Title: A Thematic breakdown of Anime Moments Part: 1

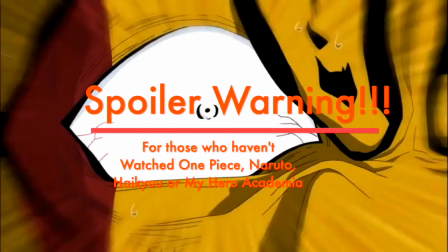(0:00)
I often find myself more impressed not by the way an anime can convey emotions through battle scenes, but how they're expressed through moments.
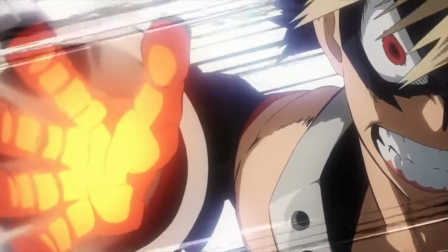(0:07)
And not just any moments, but those of immense growth. Now don't get me wrong, I'm always down to watch a good old brawl,
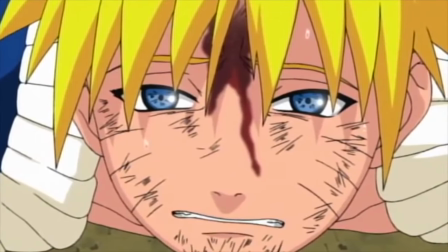(0:13)
but these moments I'm talking about always seem to connect to me more on a deeper level than any fight scene ever has.
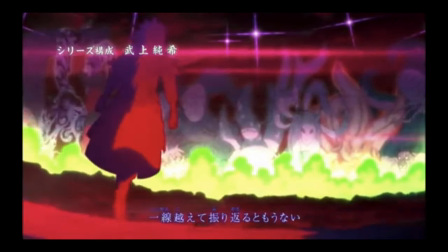(0:19)
I'm going to talk about a few moments that perfectly exemplify the feeling that I'm talking about.
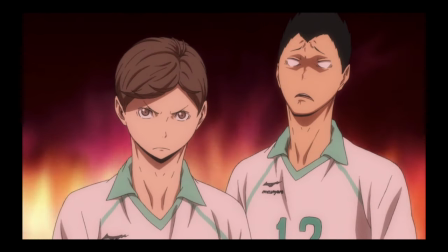(0:24)
So without further ado, let's get to it. First off is the amazing pirate adventure known as One Piece,
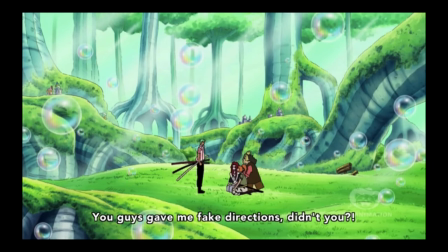(0:30)
and the scene I'll be talking about is the one from the Sabaody Archipelago arc, where Luffy punches a celestial dragon.
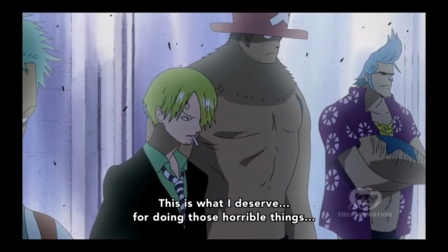(0:37)
I guess in a sense it can technically be considered a fight scene since Luffy punched him, but it's so much more than that when you peel back the layers of it.
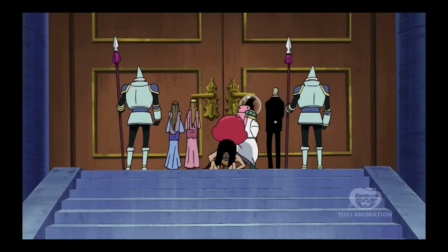(0:45)
During this arc, we learn about the celestial dragons and how in the One Piece world,
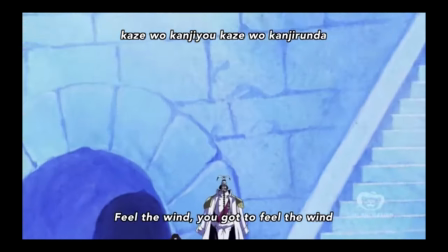(0:49)
they are royalty and basically seen as gods, and to defy one would mean to bring down the full force of the Marines upon yourself.
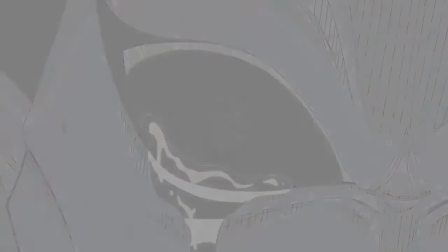(0:56)
After seeing how the celestial dragons treat people, it takes everything in Luffy's power to stand by and just watch,
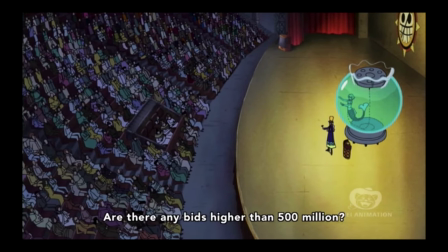(1:02)
but after witnessing their behavior at the slave auction, he can no longer hold back.
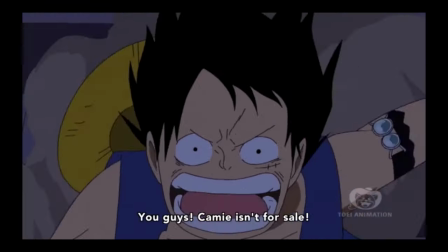(1:07)
After an emotional outburst, one of the celestial dragons engages Luffy and proceeds to disrespect him.
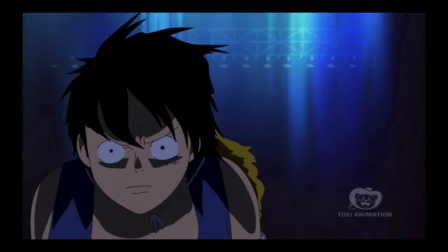(1:13)
It's after this exchange that Luffy hits him with a punch for the ages.
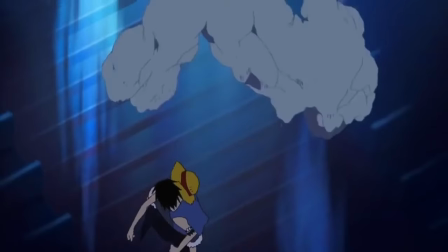(1:17)
Luffy puts all his force into the punch, which is shown in slow motion, which allows us as a viewer to see the reactions of everyone else in the auction house.
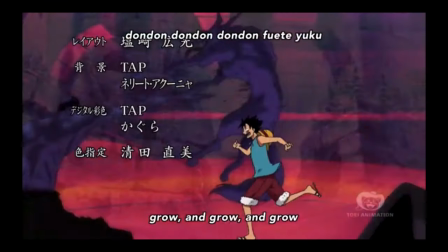(1:24)
At the same time, the animation changes from the typical colorful aesthetic that One Piece is usually known for to that of a black and white palette,
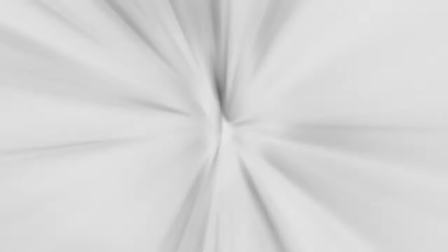(1:32)
similar to that of a manga panel.
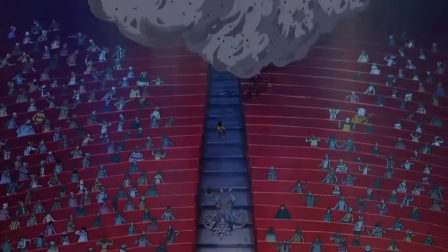(1:34)
This quick shift in the color palette and the slower pace of the punch itself allows the viewer to truly feel not only the weight of Luffy's punch,
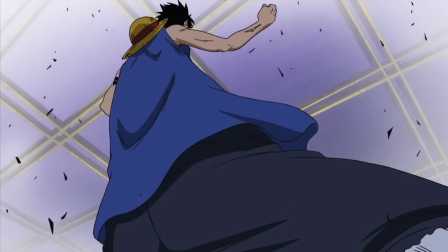(1:41)
but of the consequences that will come of it.
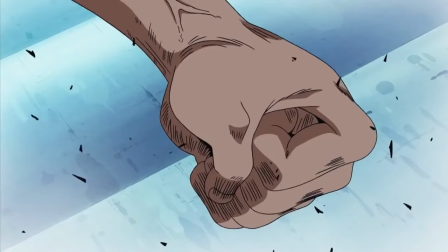(1:43)
After he punches him, we're giving a second to pause and breathe, which allows us to understand completely what Luffy has just done.
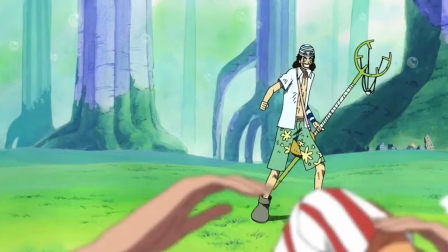(1:50)
And let me tell you, the Straw Hats get hell brought down upon them, but it comes with the territory because doing the right thing always comes at a price.
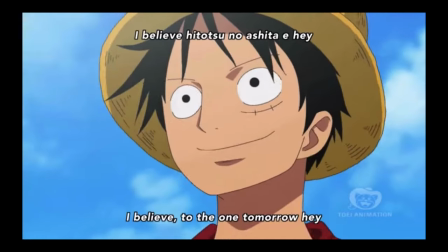(1:57)
If anything, I think the reason this scene resonates with me so much is because it alludes to the more important concepts of One Piece,
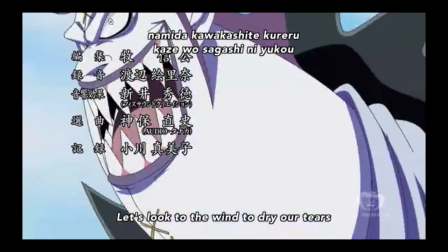(2:04)
whether it's dealing with oppression, tyrannical leaders, corrupt governments, but most importantly,
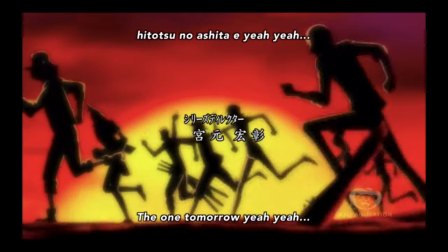(2:10)
freedom. You see, Luffy and the Straw Hats as a whole are the physical representation of this freedom,
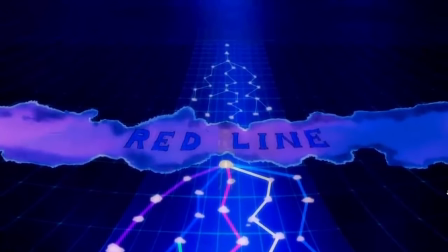(2:15)
to live life how you see fit, to defy social norms, and to fight the system.
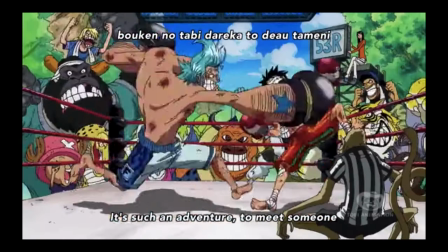(2:20)
Their ideals not only synonymous with pirate lore, but also with humans as well,
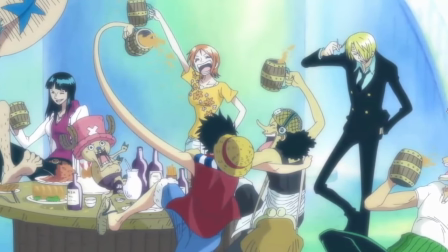(2:25)
as we constantly strive to live the life we want regardless of what society thinks. Next up is the scene from part 1 of Naruto.
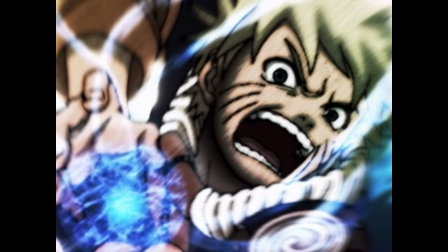(2:33)
The scene that clicked with me is when Naruto is able to successfully use the Rasengan in battle.
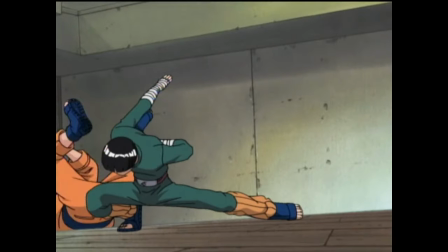(2:38)
Throughout the story, Naruto is constantly shown to be the series' main underdog. Whether it's learning techniques, winning fights, or earning the respect of rivals,
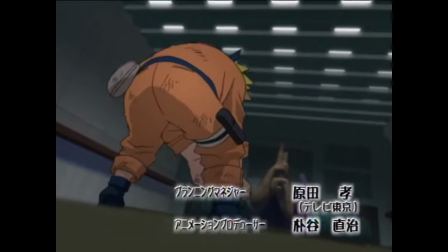(2:47)
Naruto is constantly having to work just as hard, if not more than his classmates, just to stand a chance.
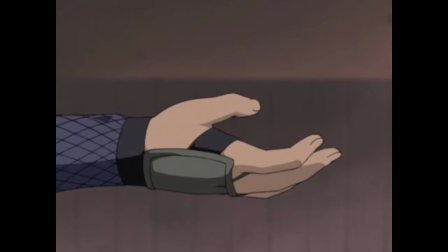(2:52)
And learning the Rasengan was no different. The Rasengan is an A-rank technique that was developed by the 4th Hokage.
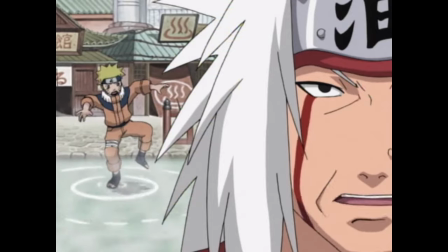(2:59)
Jiraiya teaches this move to Naruto on their trip together to go locate one of the legendary Sannin named Tsunade and convince her to become the 5th Hokage.
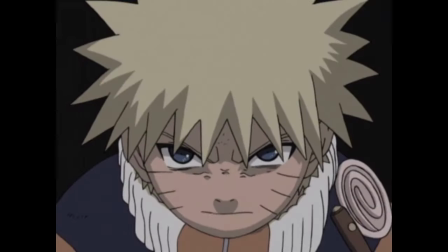(3:07)
Their initial encounter ends in a confrontation with Naruto attempting to use a Rasengan, but ultimately failing.
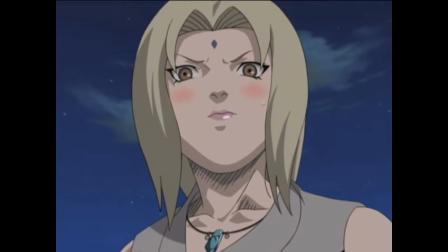(3:13)
She belittles Naruto for striving to become Hokage, saying that it is a fool's dream and that all the past Hokages wasted their lives for the village for nothing.
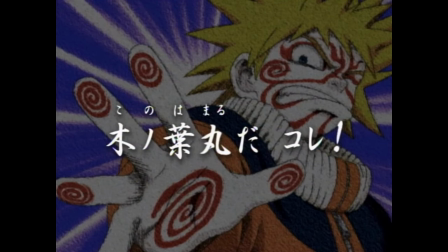(3:22)
She sees Naruto as a no-talent fool, the complete opposite of the genius that was the 4th Hokage,
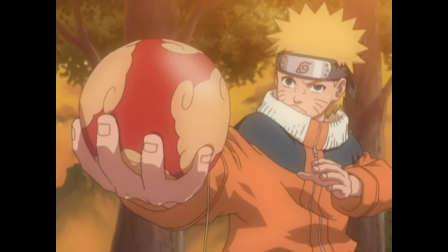(3:28)
and therefore she finds it impossible for Naruto to complete the Rasengan. They then make a wager about whether or not he can finish it.
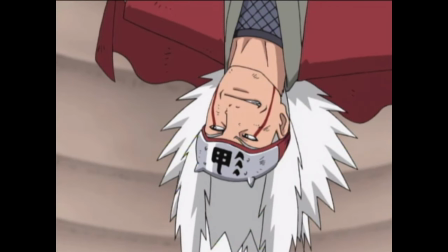(3:34)
Later in the arc, they get into an altercation with Orochimaru, and Naruto is left to handle Kabuto in a one-on-one fight.
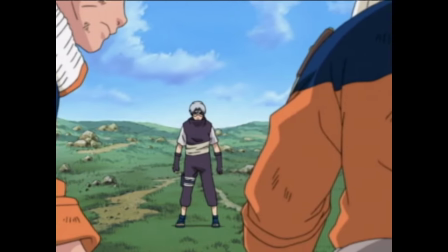(3:40)
Even though he hadn't mastered the Rasengan, he still jumped in to fight regardless of this disadvantage.
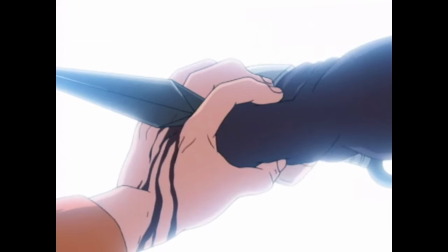(3:46)
But through persistence, he masters it mid-fight and uses it to defeat Kabuto.
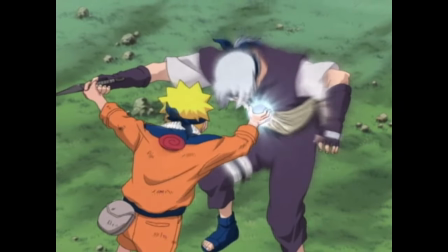(3:50)
The reason this moment clicked for me was because it perfectly exemplifies an individual's ability to achieve greater things when faced with adversity.
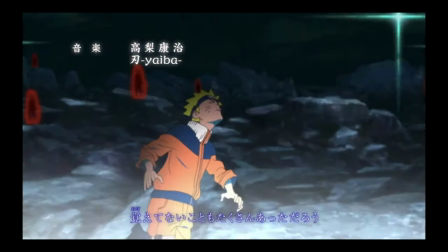(3:59)
You know, their ability to rise to the occasion.
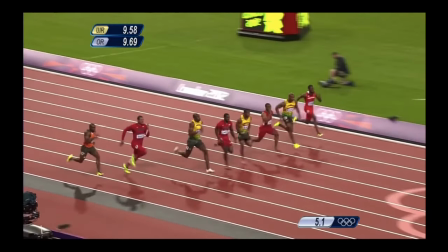(4:03)
It's very similar to the whole concept of a person running faster when they're racing someone as opposed to running by themselves.